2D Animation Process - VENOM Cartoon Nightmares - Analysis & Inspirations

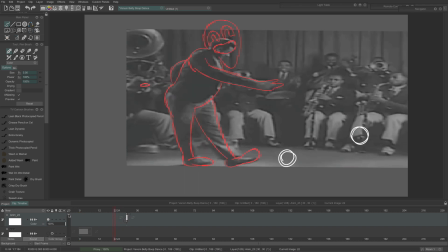8:09 So since the whole rubber hose animation short is a callback to those early Fleischer films, I wanted to do my own Venom interpretation of this dance.
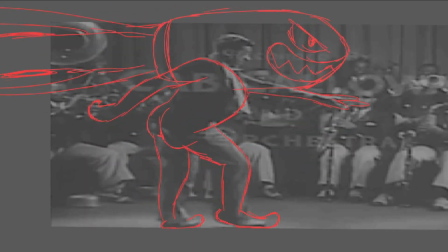8:20 So the first thing I actually did when roughing out this dance was just draw the feet frame by frame, since the whole structure of this animation is based on the placement of the feet.
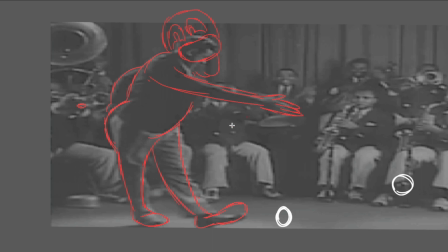8:33 And then from there, I did the hands, which were the next most important thing for communicating the expression and emotions.
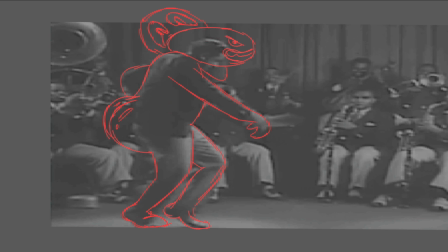8:42 Just roughed in the body over it and gave Venom some thick cheeks. And then once all that was done, I started kind of inventing stuff like this bullet bill that shoots out of his head.
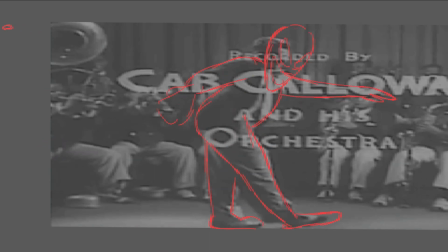8:57 There's a spider pork, whatever that,
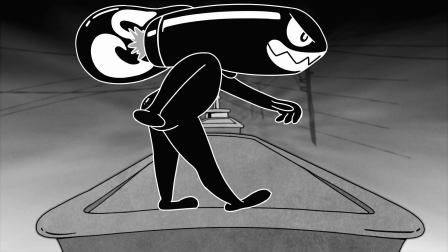9:01 Spider Ham, or I don't know, I forget his name, but from the Spider-Verse movie.
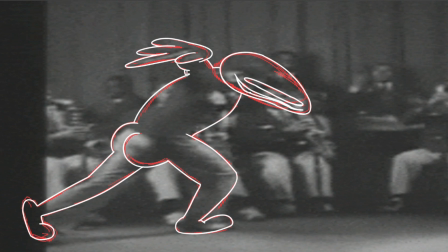9:07 And then of course I did cleanup on another layer with white,
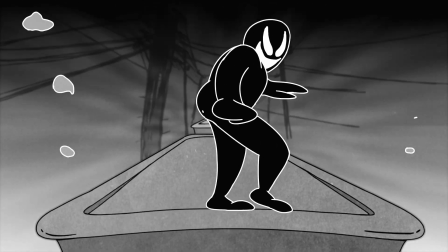9:12 and then just had Venom smacking his cheeks at the end.
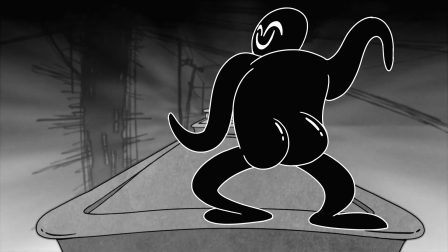9:18 So this whole animation was drawn on ones, and it was over 140 frames.
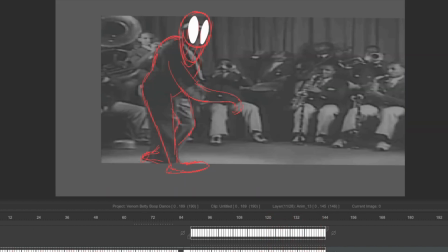9:24 So this one sequence alone took over a week to complete, but I think it was worth it, and it's kind of the showpiece of the film.
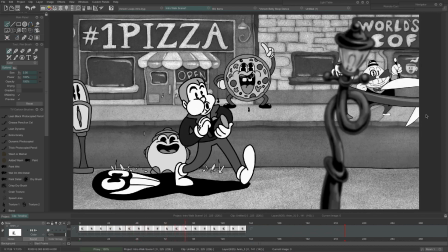9:34 The intro scene was all about taking advantage of cycles and panning backgrounds.
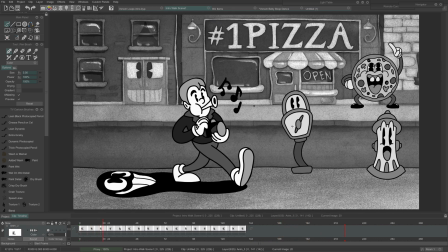9:42 So you can see that these characters here, this parking meter and the fire hydrant,
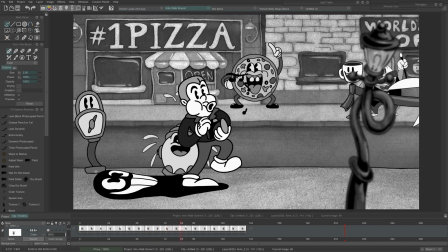9:50 are just looping the same action, and they're bound to the foreground that Eddie Brock is walking on.
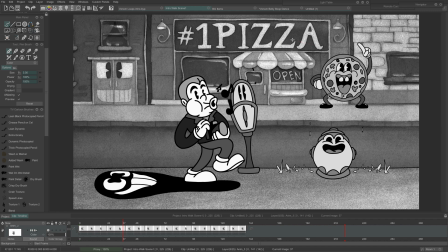9:58 And then in the background, you have some shops and buildings with eyes, so everything feels alive.
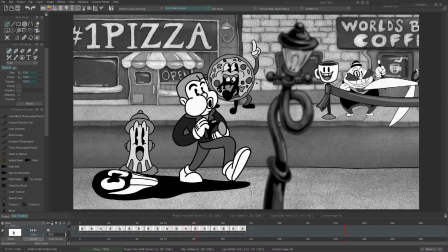10:07 And this little pizza guy, he's part of the background layer, and he's on his own cycle.
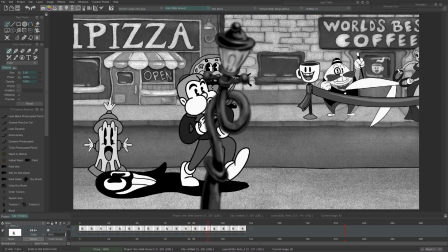10:12 The very, very foreground, you have this blurred lamppost that goes by to create a little bit more depth.
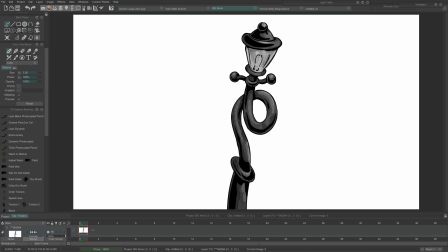10:18 I just drew that and then blurred it when I had it going by.
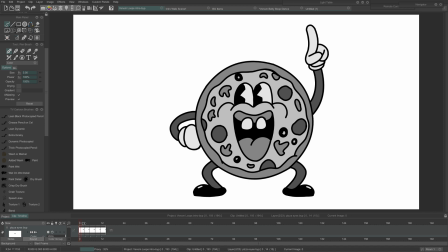10:22 And then for these characters, I just had my own project file that I animated these characters in.
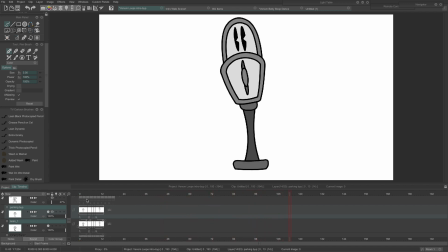10:28 So these characters were assets that could be put into the background to keep the background feeling a little bit more alive,
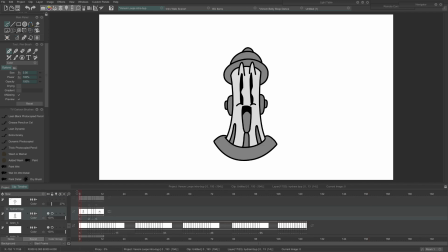10:36 because in the old cartoons, even inanimate objects can be alive.
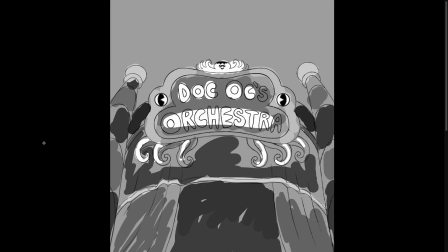10:40 My animation partner Brittany Penn cleaned up the animation in this project, but she also cleaned up my background pictures.
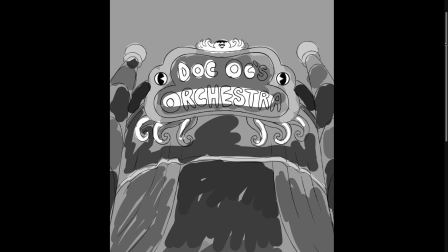10:48 So here's an example of a scene where it's the rough background with a color guide,
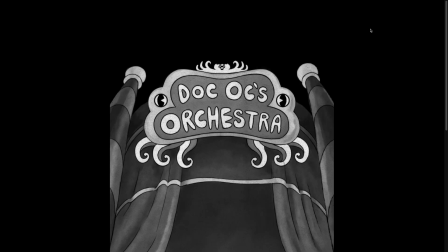10:56 or value tone guide rather, since it's black and white. And here is Brittany's finished rendering where she adds shading and texture.
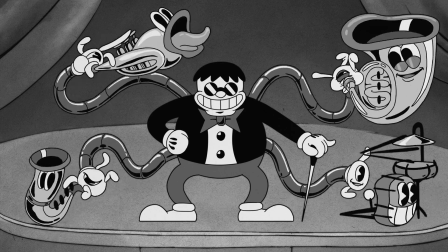11:05 If you enjoyed this video, there's more like it from the playlist on the screen. And some other things, I have a Patreon.
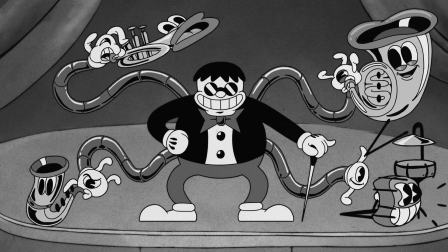11:12 You can click the subscribe button if you want to see more. Like the video if you liked it.
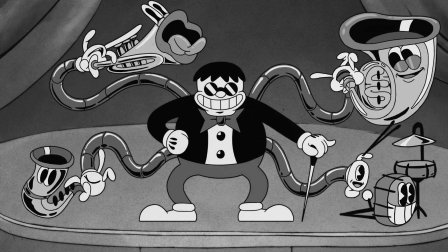11:17 Okay, and bye-bye. And bye-bye. And bye-bye.